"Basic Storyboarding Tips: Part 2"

Hi and welcome to Basic Storyboarding Tips 2. Just going to go over a few more storyboarding tips before I get into workflow. Hi, my name is Luis Escobar. I'm a storyboard artist in the Simpsons television show. I've been working on the show for over 20 years now. And yeah, workflow is going to be something that's going to be a little bit tricky to talk about, but there is a few things that I left out in the first video about shots that I just kind of wanted really quickly to break down for you so that you can get the full range of the type of basic shots.
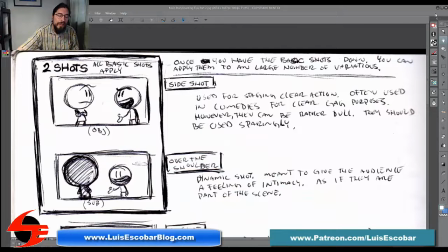(0:36)
I did make notes again just like I did in the last video, and here's what I did and what I wrote. And so here we go.
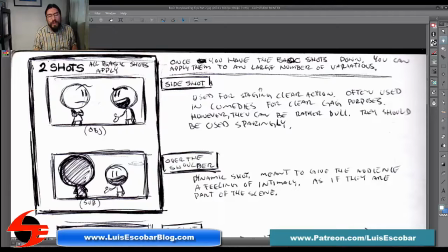(0:44)
Once you have the basic shots down, you can apply them to a larger number of in a larger number of variations. So at this point, once you learn all the basic shots that I talked about in the first video,
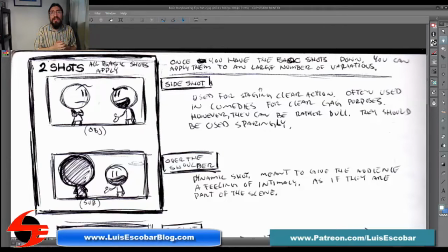(0:58)
what you'll end up doing is applying them in many different kind of combinations, and part of it has to do with how many people are in the shots. And when you introduce more people in the shots,
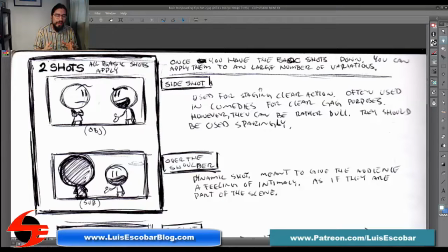(1:16)
you get into this situation where you have two almost basic types of shots within a group environment. So these two shots are side shots and over-the-shoulder shots.
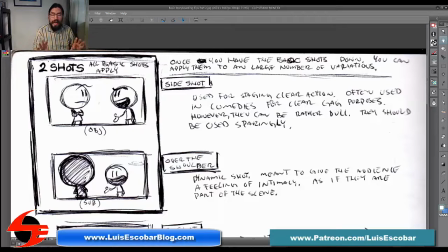(1:35)
Side shots are used for staging clear action, okay? Often used in comedies for clear gag purposes. However, they can be rather dull. They should be used sparingly. As you can see, I have an example of a side shot where you have one character on one side,
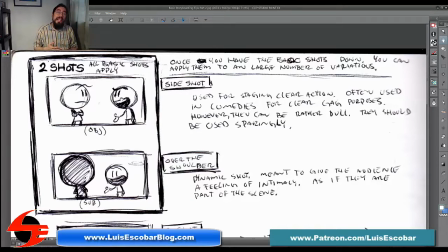(1:52)
one character on the other side, and yeah, it's not very dynamic. It's actually kind of flat and dull. However, just like any shot, every shot's a close-up.
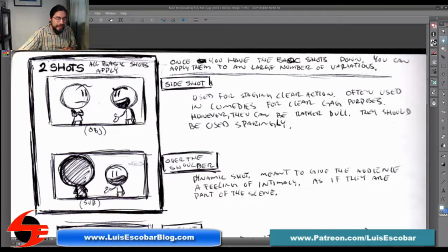(2:06)
You want to stage your shots to clearly show the actions you want the audience to see, and sometimes side shots are the clearest action. There is no clearer way to show it. You have both characters clearly shown.
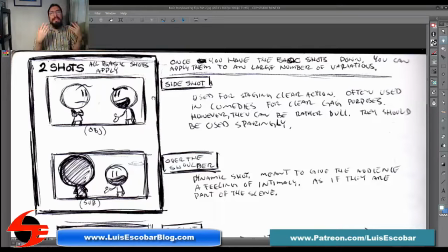(2:24)
They're talking to each other. Whether it's a medium shot, a far shot, an establishing shot, that whatever it is, a side shot is what you've got when you have the two characters
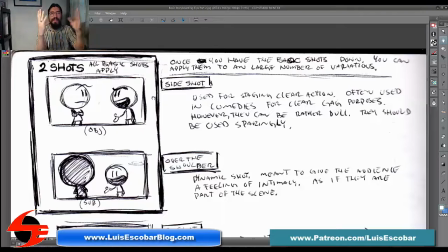(2:43)
fairly staged flat, as if you're seeing them on a stage. Okay? And yes, this is an objective shot because you're separated from the characters.
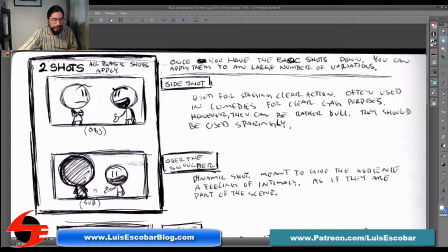(2:57)
So now we've got over the shoulder. And over the shoulder shot is a much more subjective shot. And it's a dynamic shot meant to give the audience the feeling of intimacy, as if they are part of the scene.
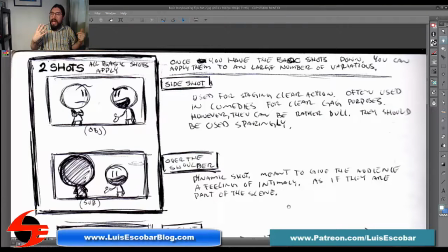(3:12)
So because the camera is over the shoulder of the person, it's as if you're standing next to the person and you're seeing what they're seeing, as if you're part of the group. So that's why it's a subjective shot.
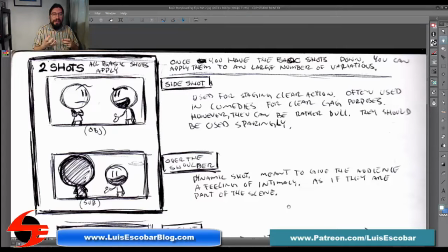(3:29)
So these are two elements that are unique specifically to once you have more than one person in a shot.
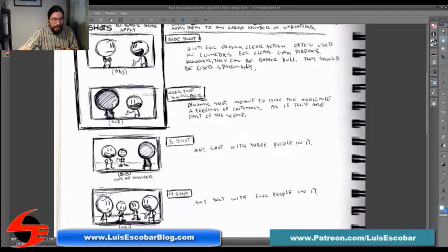(3:41)
As you can see now, this shot here is an over the shoulder, and now we have a three shot. And the three shot is any shot that has three characters staged in it.
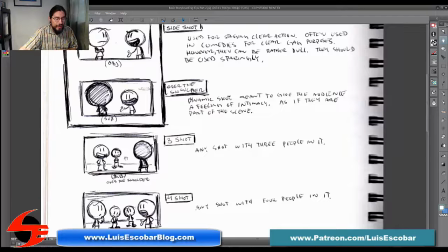(3:53)
I staged it like this so that there was a variety of shapes. But that's kind of what you want to do once you start introducing more and more characters, more and more shapes.